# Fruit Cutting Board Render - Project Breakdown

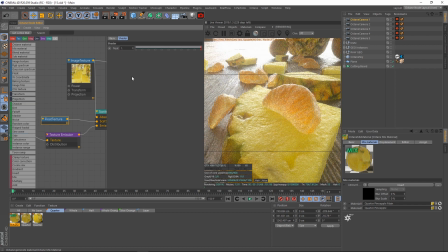3178s
So I'm going to set our float back to 1, and for me with the scattering at 1, just really it really cemented in, no, this is not a gummy, this is a piece of fruit. So that's why I really wanted to go with that. With that out of the way, you can see again the reflections hit this really nice.
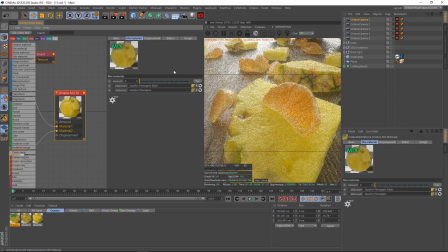3194s
And if I would set this for our mixed material back to the diffuse, really want to show that off, we lose those reflections, right?
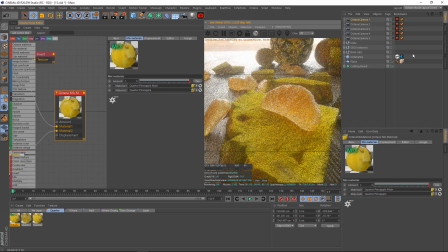3202s
Again, dead and ugly looking, not good. We need those reflections, and that is really what fueled what was it, shot 3? Yeah, shot 3. Look how dead that looks with a diffuse. And no matter how much work I'd put into a diffuse material, it is not going to get reflections like a specular material would. And I could have used a glossy, but again, it would be dead but with reflections on top. That would not be what we need. We need that subsurface scattering. That's what gives life to food. So that is why when we actually have this, that looks so dang good.
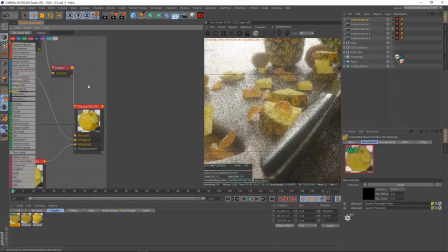3231s
It is that subsurface scattering that we have running through it.
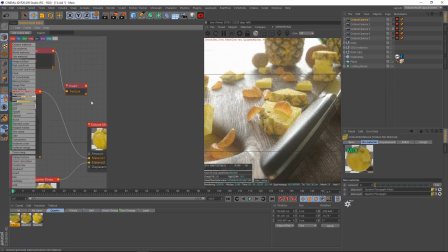3234s
Now, if I did not have our invert node here, our gradient running off to mix this, you can see this actually looks pretty good from this angle.
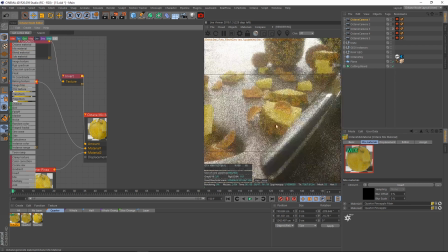3242s
We're not getting too many reflections. That said, I do prefer this on because we're just getting a little too much reflection here on the edge of the pineapple. It was kind of bumping into the point where you're like, it's looking like the whole thing is like a fruity thing, which it's not.
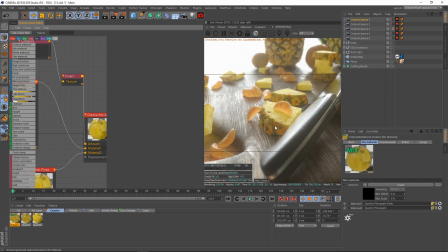3256s
The back of it is more of that woody texture here. It's more something similar to, like, I guess a bark or something like that would be on the back of a pineapple. So again, having that mix worked well. Just the detail of it being a proper 3D scan piece of fruit helped a lot in believability here.
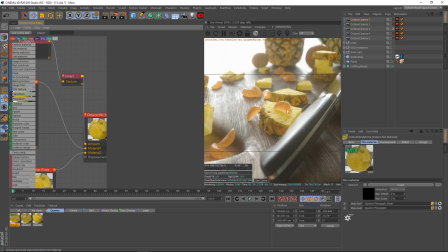3270s
But again, having the proper index values for the reflections, the absorption coming through that, all of these things really go to giving life.
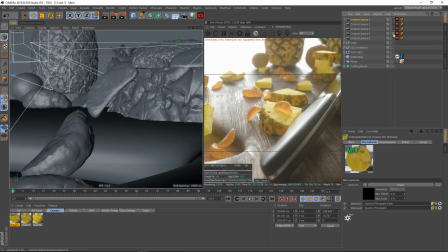3278s
Now, before I get too far off track, let's go ahead and talk about the cameras again. This is shot 4. There's that iconic shot of the orange slice right there.
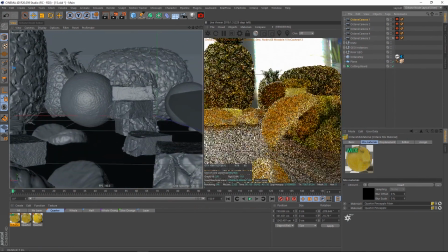3285s
There it is. Very nice. And then we have shot 5. This is another shot I did not use, though it looks pretty nice.
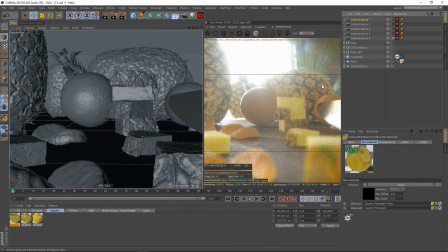3292s
I think I probably should have rendered that out as well. But let's go ahead and talk about shot 4.
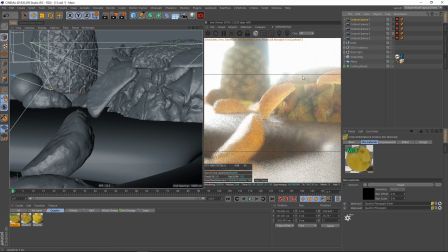3299s
This is that orange slice. Let's go ahead and talk about how did I texture this orange slice, right? How did I do that?
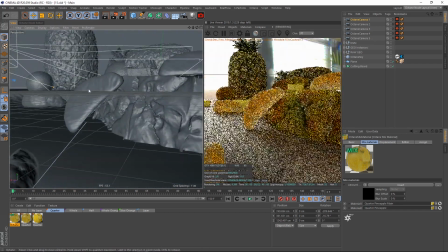3303s
Let's go ahead and hop down here. Let's go ahead and take a look at that.
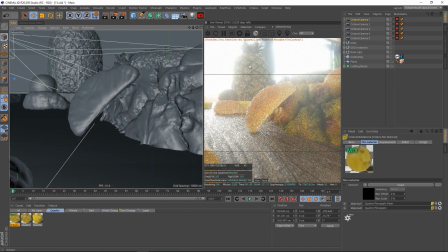3308s
Now, for this orange slice, what I'm going to do is we have a lot of bloom going on in the background here, too. I'm going to go ahead, open my settings.
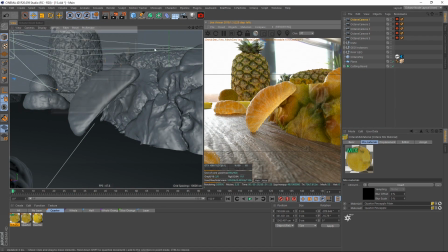3314s
I'm going to go to Post and disable the bloom. I love the bloom. It worked great for this render.
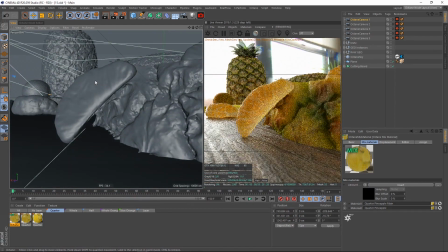3320s
It was exactly what I wanted for the shot, but it'll make it easier if I disable it.
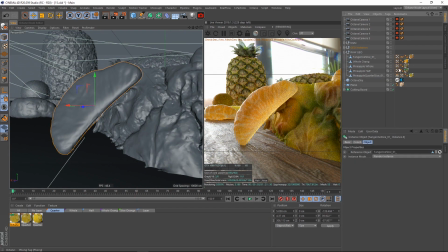3324s
So let's go ahead and select our orange slice, and that is going to be underneath whole orange, slice orange.
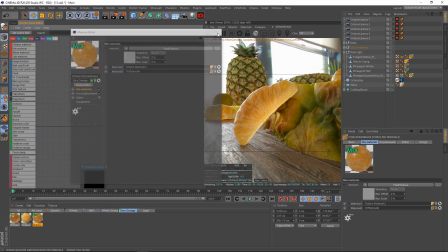3331s
And this is just under a default mixed material setup. Nothing special on here, just like what was with the pineapple slice.
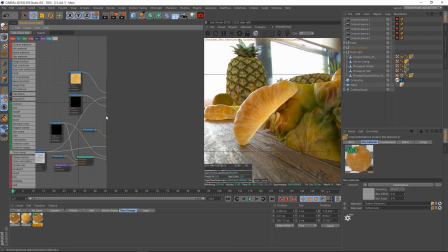3339s
We're going to have a diffuse, and we're going to have a specular, and we're going to mix them both together. So here's my mix. Now what I did special here is because an orange slice is just, it's all fruit, right? We don't have with an orange, we don't have like a rind or that the piece like the pineapple would have over here, right?
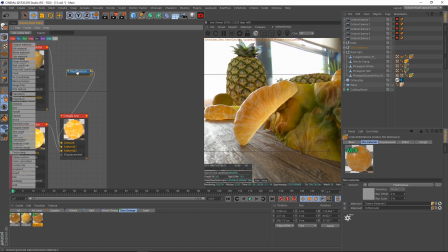3354s
This is just all one thing. So what I did with this is I actually mixed them together. It's a value of 0.3. So 0 is just the specular, and you can see that this is very liquid and gummy looking. And if I go to a value of 1, this is far too diffuse. This is horrible looking.
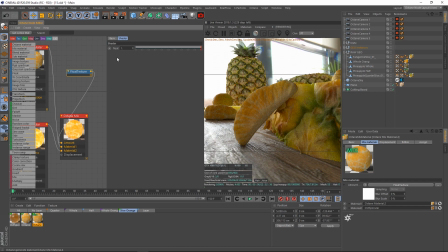3373s
It looks like fake plastic food. That screams not real looking. This here screams much more similar to a food, but at the same time a little too gummy. So we wanted a hybrid of both, and that turned out to be a value of 0.3 for me here. It pulled enough of that away, densened that fruit up a little bit,
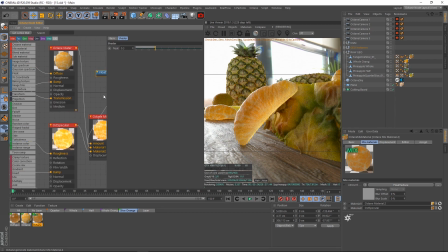3391s
got a little bit of the reflections off of there, made it look a little bit more solid, but at the same time still a fruit, because a pineapple is not necessarily a clear gummy. It's still got some diffuse kind of mass into it. The anatomy of an orange slice I'm not exactly sure of. But again, there's a lot of little elements into that.
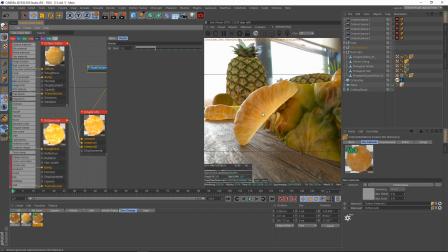3408s
Next time you eat an orange, take a look at the slices. There's tons of little membranes and stuff here full of clear little transparent elements, and then more dense little elements and little membrane, these little white pieces here, like these little membranes that run through it. Tons and tons of stuff involved with it.